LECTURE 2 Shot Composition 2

Now that we talked about shot compositions, we're going to talk a little bit more about what goes into that shot and when you go out and shoot things.
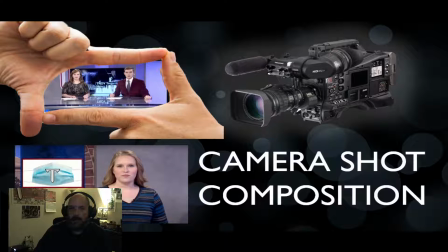(0:08)
So, one of the first things to think about when you are out as a photographer or an ENG is shooting footage.
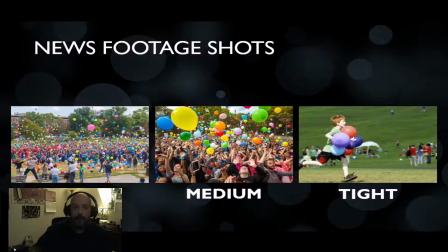(0:16)
And one of the things that we really want you to do is shoot something 3 times. I'm going to disappear so I can see a label real quick. So, you want to shoot just from where you're standing. Shoot a wide shot, zoom in and get a medium shot, and then zoom in, get a tight shot.
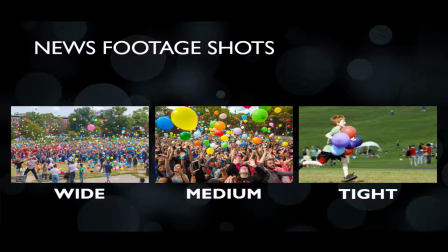(0:31)
There's never a penalty for having too much footage, and I've seen problems where people have come back and they didn't have enough. So just from where you are, shoot it wide for about 10 seconds, shoot medium about 10 seconds, shoot tight for about 10 seconds.
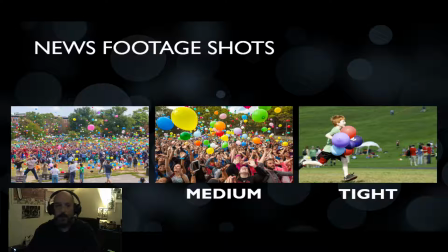(0:44)
That's a 30-second shot, or that's 30 seconds of video. And then you can pick up your camera and go off to another location and get different angles. But it's always good to have a plethora of shots and to have more that you need than to not have enough. And to shoot 3 angles from one position is very easy to do.
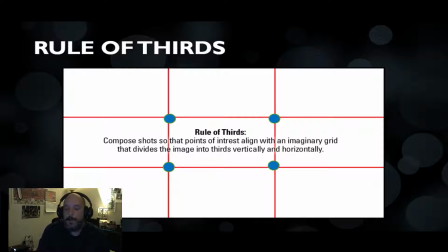(1:01)
And speaking of 3, one of the things that makes for a good shot composition is called the rule of thirds. And the rule of thirds is basically where we take a screen and we divide it into 3 sections. So it can be 3 columns, it can be 3 rows, a grid of 9.
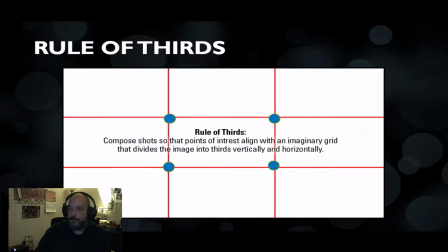(1:18)
But using the rule of thirds lets you gives you good symmetry and balance for your shots.
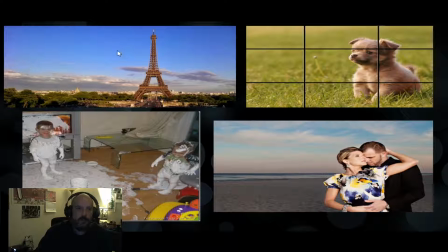(1:24)
So a couple examples is here's a shot of Paris where a lot of people would think, let me put the Eiffel Tower in the middle of the screen, but in this case the artist moved it off to the right to kind of show you the skyline. Same thing happened with this couple is while they are the primary focus of the shot, he also kind of added the beach in to balance them out.
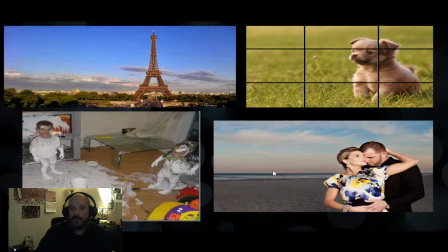(1:43)
So he had plenty of room going on. Could have even been like a sunset going on. So with the puppy, you've got the puppy kind of in the back. He's got a little room behind him, a lot of room in front. And this is kind of balancing the rule of thirds out. Likewise with this other picture of the 2 kids having some paint fun.
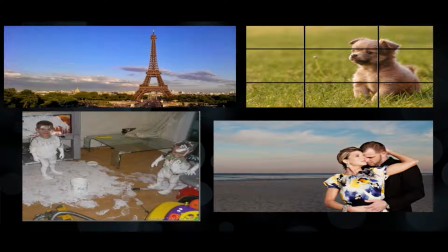(2:01)
And I'm going to hide out for a second for there is you do have the rule of thirds going in as well. You have one on the left side, one on the right side, and sort of the chaos in the middle. So even though they probably didn't realize they were doing this, the parent or whoever took this picture was actually following the rule of thirds.
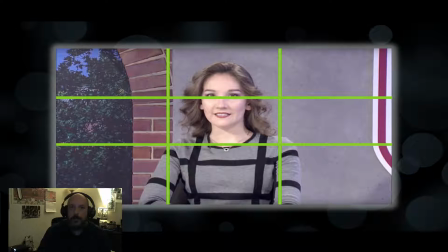(2:19)
And we apply that to all the images that we shoot in our studio. So for a center shot, she's in that center column. She's got space on the right, she's got space on the left. I think I did that backwards, space on the left, space on the right. But she's following that middle third.
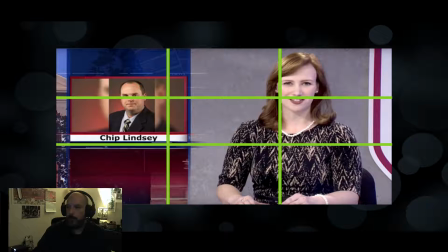(2:34)
If we're doing it over the shoulder balance, this one's kind of taking up that first third. The anchor's taking up the other 2 thirds.
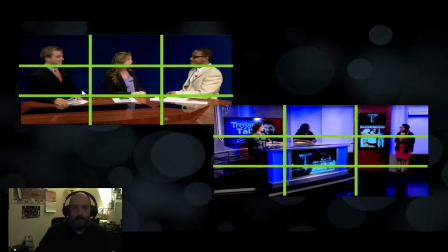(2:42)
If you're doing a toss shot, it so happened in this first toss one, everyone got their own column. And nowadays we kind of have the 2 news anchors taking up the left 2, the sports anchor taking up the other 1/3.
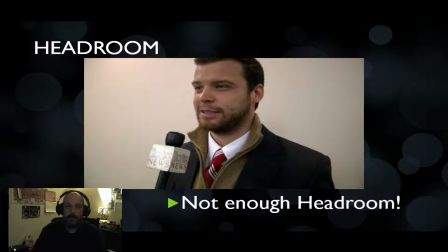(2:56)
So when you're using the rule of thirds, you also have to remember some things that are kind of happening around. So one of the things I talked about is when you balance the shot out is you want to have room above their heads. So like in this example, I have about an inch or so above my head going into the camera. So you want to make sure that you're not cutting off the top of your person's interview. You also want to make sure that you're not cutting off like the bottom or you're not giving them too much headroom. So you want to have just kind of a nice good balance of a room above their head.
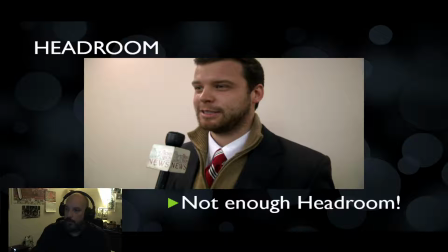(3:28)
In this case, it's not a good shot because we wind up cutting off the top of their head.
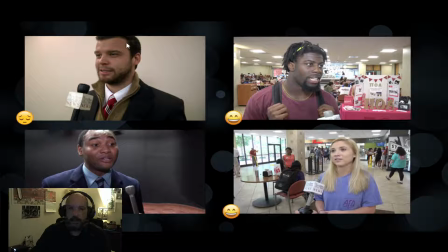(3:32)
And you can kind of see, so on the left side, we've cut off his head, we've cut off the top of his head. Even though they thought they were in the safety zone, they were on the edge of the screen. Now, when we wind up interviewing these 2 students, they have plenty of room above their heads, so they've got good headroom to kind of help create a very pleasing, eye-catching shot.
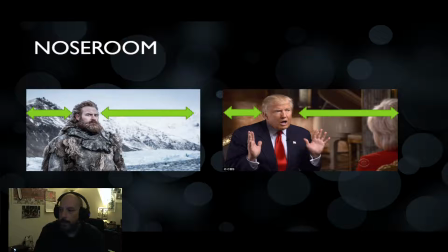(3:53)
The next type of things to think about is what's called the nose room. And this is the room in front of the interview subject's nose. And you'll see this a lot when we're getting interview shots. So with the nose room, there's a little bit behind them and a little bit in front.